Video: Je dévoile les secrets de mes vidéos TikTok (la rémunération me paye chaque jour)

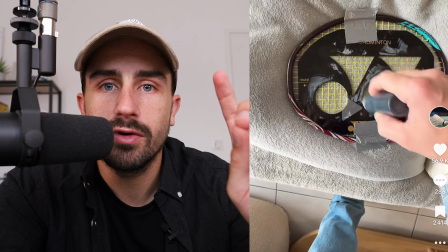Donc, je vous ai dit cette phrase, là, comme ça, elle va pas faire buzzer mon TikTok. par contre elle va le faire buzzer si mon TikTok visuellement donne du sens à cette phrase et c'est le cas,
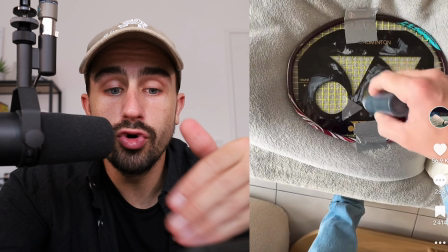là je suis en train d'illustrer le logo Yonex donc c'est comme si c'était le logo de Nike pour ceux qui
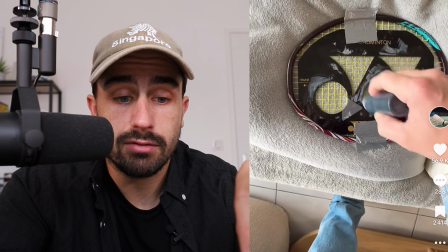connaissent peut-être plus donc je suis en train de le colorier et de le mettre sur ma raquette comme si j'étais sponsorisé par cette marque,
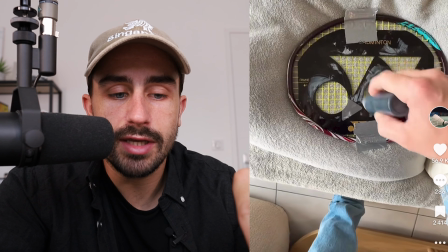ça fait sens avec ce que je dis mais sauf qu'il y a un truc qui doit aller retenir là, c'est que je suis en train de le faire et ça dépasse sur mon plaid,
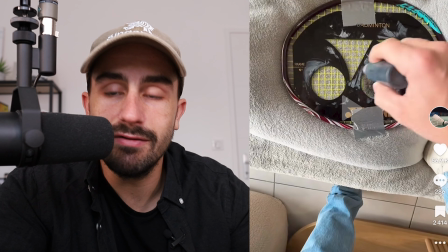regardez, vous voyez, là on voit qu'il y a du noir qui est en train d'arriver sur le plaid, donc pour le moment que les gens se disent couette,
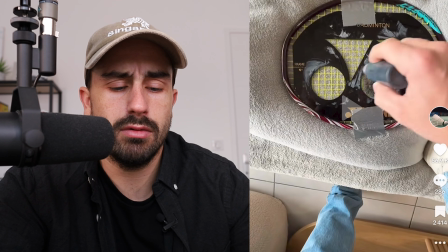ils se disent qu'est-ce qu'il fout là,
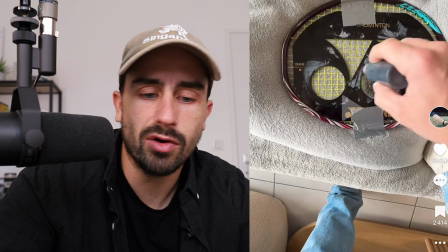je m'en fous de ce qu'il dit mais il est en train de colorier son logo de sponsorisation de je sais pas quoi, sur un plaid là il est en train de voir ou pas qu'il est en train de déborder sur le plaid et que ça va le pouiller alors que
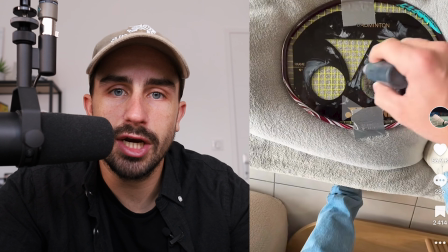le plaid a l'air tout propre autour contexte, ça c'est ce que je cherche à obtenir et c'est ce qui a marché, vous voyez 56 000 likes, on va lire les commentaires après, c'est pas un tiktok au hasard fait à l'arrache, c'est un tiktok juste avec des bons mots bien pensés dans les premières secondes et un contexte,
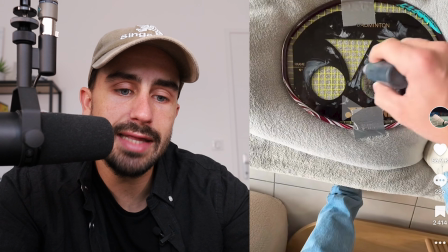un visuel fait parfaitement, c'est à dire le plaid s'il avait été déjà sale à gauche,
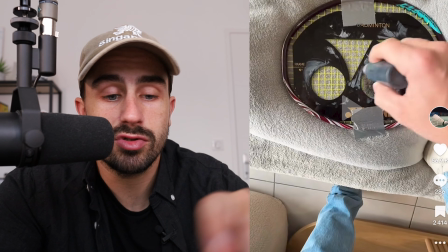à droite etc la vidéo n'en a pas prise pareil parce qu'il se serait dit c'est un plaid fait pour ça en fait,
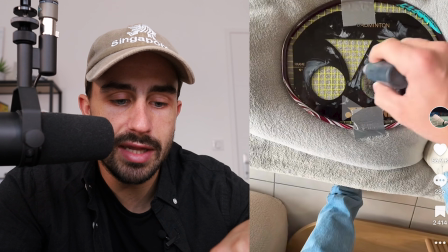il le salit mais là le canapé a l'air bien tiré il y a un plaid déjà beige en dessous là le plaid beige par dessus est propre il n'y a aucune tâche donc c'est bizarre, en plus il y a ma chaussure sur la droite qui l'appuie,
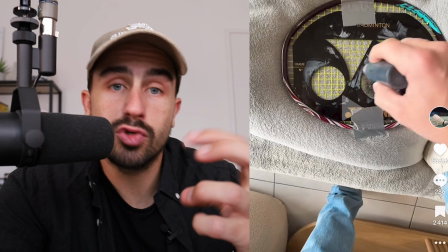ils doivent se dire mais qu'est-ce qui se passe donc il y a tellement d'éléments en même temps qui sont cohérents visuellement et avec ce que je dis que
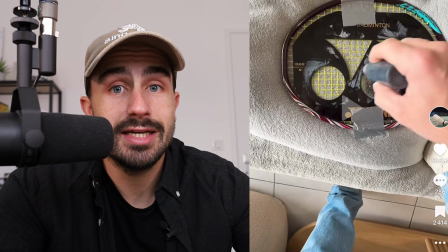ça les fait rester vous voyez ce que je veux dire c'est précis, c'est pas au hasard vraiment pas, même si la vidéo en elle-même ça c'est ma contrainte, elle me prend pas de temps je ne veux pas qu'elle me prenne de temps parce que si votre vidéo elle
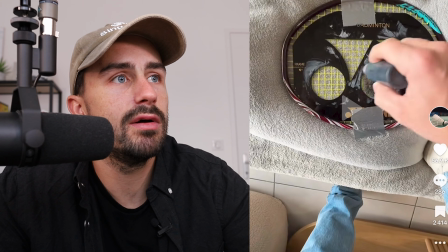vous prend un jour de montage à faire, et oui vous allez être frustré de ça de 90 centimes le RPM ou si je reviens juste avant vous voyez
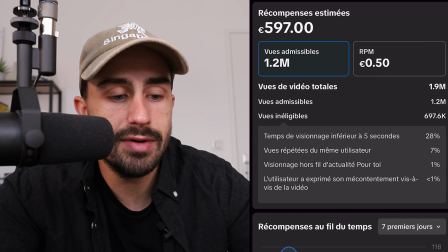50 centimes sur mon téléphone bah oui 50 centimes le RPM vous vous dites,
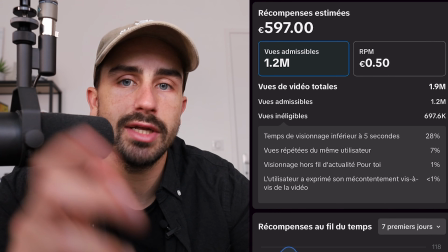bah oui j'ai passé un jour à le faire je suis deg que mon RPM il baisse, il y a 6 mois il était à 90 centimes, moi ça m'interpelle pas du tout,
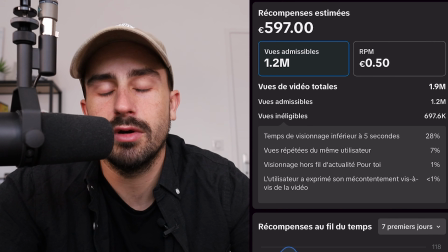je m'en fiche même s'il descend à 20 centimes tant que je gagne des sous alors que je passe que 5-10 minutes à faire un TikTok, je suis content il n'y a pas de problème,
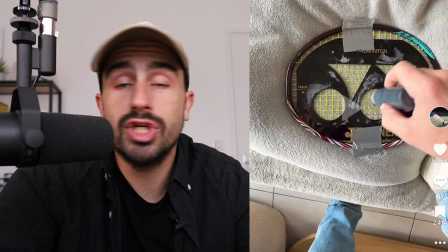pour moi la TikTok monnaie c'est comme ça qu'on doit l'utiliser, parce que vous imaginez je touche déjà les plafonds, il n'y a pas grand monde qui peut faire plus de 2000 euros sur un TikTok en France,
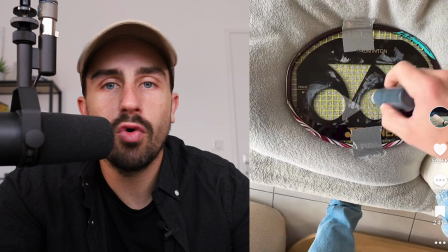sur le marché francophone 2000 euros, 3000 euros sur une vidéo c'est un peu les max, il y a quelques exceptions sûrement mais sans me la raconter il n'y a pas grand monde qui
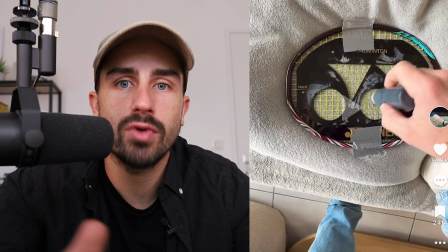peut faire régulièrement plus de 2000-3000 euros sur un TikTok et moi j'arrive en passant 5-10
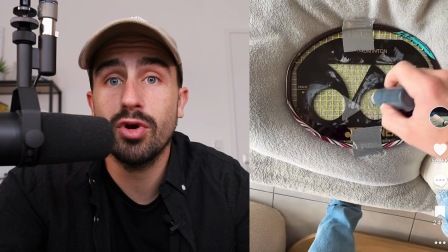minutes donc prenez dans tous les cas, cet exemple-là, n'essayez même pas de faire 1h, 2h, 3h de montage, à moins que vous fassiez vraiment 10 000€ sur un TikTok, il faudra me le prouver,
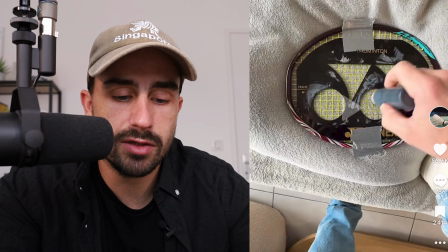sinon concentrez-vous sur cette contrainte de ne pas passer trop de temps, parce que c'est possible, bon, passons à la suite.
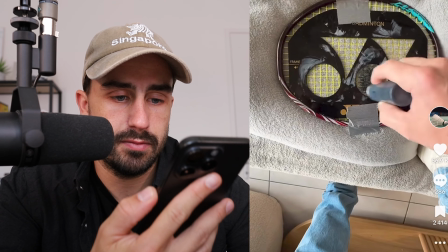Le fait que t'es sponsorisé en badminton, si tu montres que t'es sponsorisé par une marque comme là, moi je vais Yonex, ça montre en fait que le joueur va se dire merde,
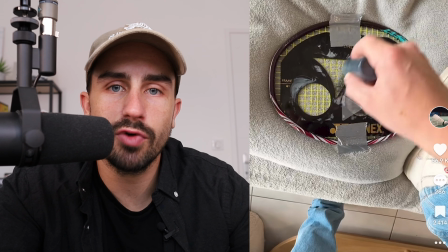le joueur contre qui je joue, il est sponsorisé.
Voilà, donc là ce que je dis, on s'en fiche, vous voyez je sais même pas ce que je suis en train de dire là, je maîtrise plus mes mots, au bout de la
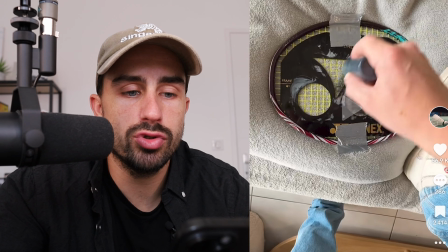plutôt la dixième seconde, je suis en freestyle je sais plus vraiment ce que je vais dire, j'ai juste listé les mots que je voulais dire dans les 5 premières secondes pour que le hook soit accrocheur,
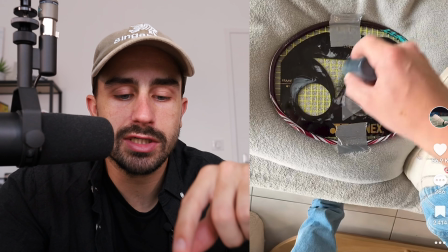mais là du coup pour les garder, déjà je les ai bien figés parce qu'ils veulent voir ce que ça va donner mon plaid qui est en train de se pourrir, mais pour continuer de les garder et de les interpeller,
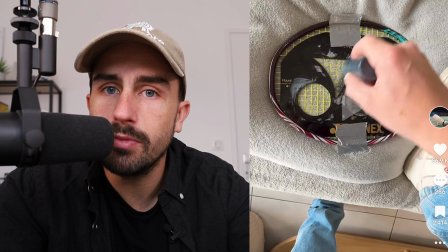je vais chuchoter je vais changer le rythme, c'est comme ça que j'appelle ça je parle normalement et puis d'un coup je vais mettre à chuchoter donc il y en a qui vont trouver ça satisfaisant il y en a ça va les énerver,
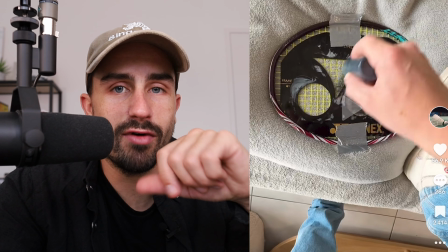il y en a ils vont poser la question pourquoi tu fais ça etc, vous allez voir on va voir toutes les réactions et ce que ça a engendré je continue,
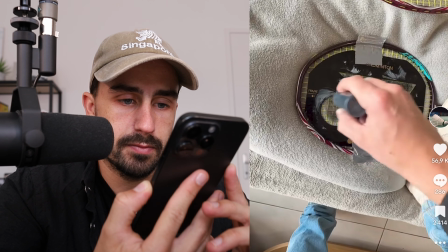et le fait de mettre ça dans son cerveau t'es plutôt sûr et certain donc là je blablate pour rien,
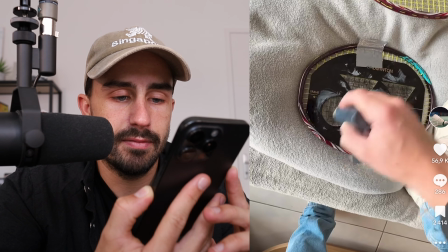je continue de combler le plaid beaucoup de badges alors que je suis pas hyper fort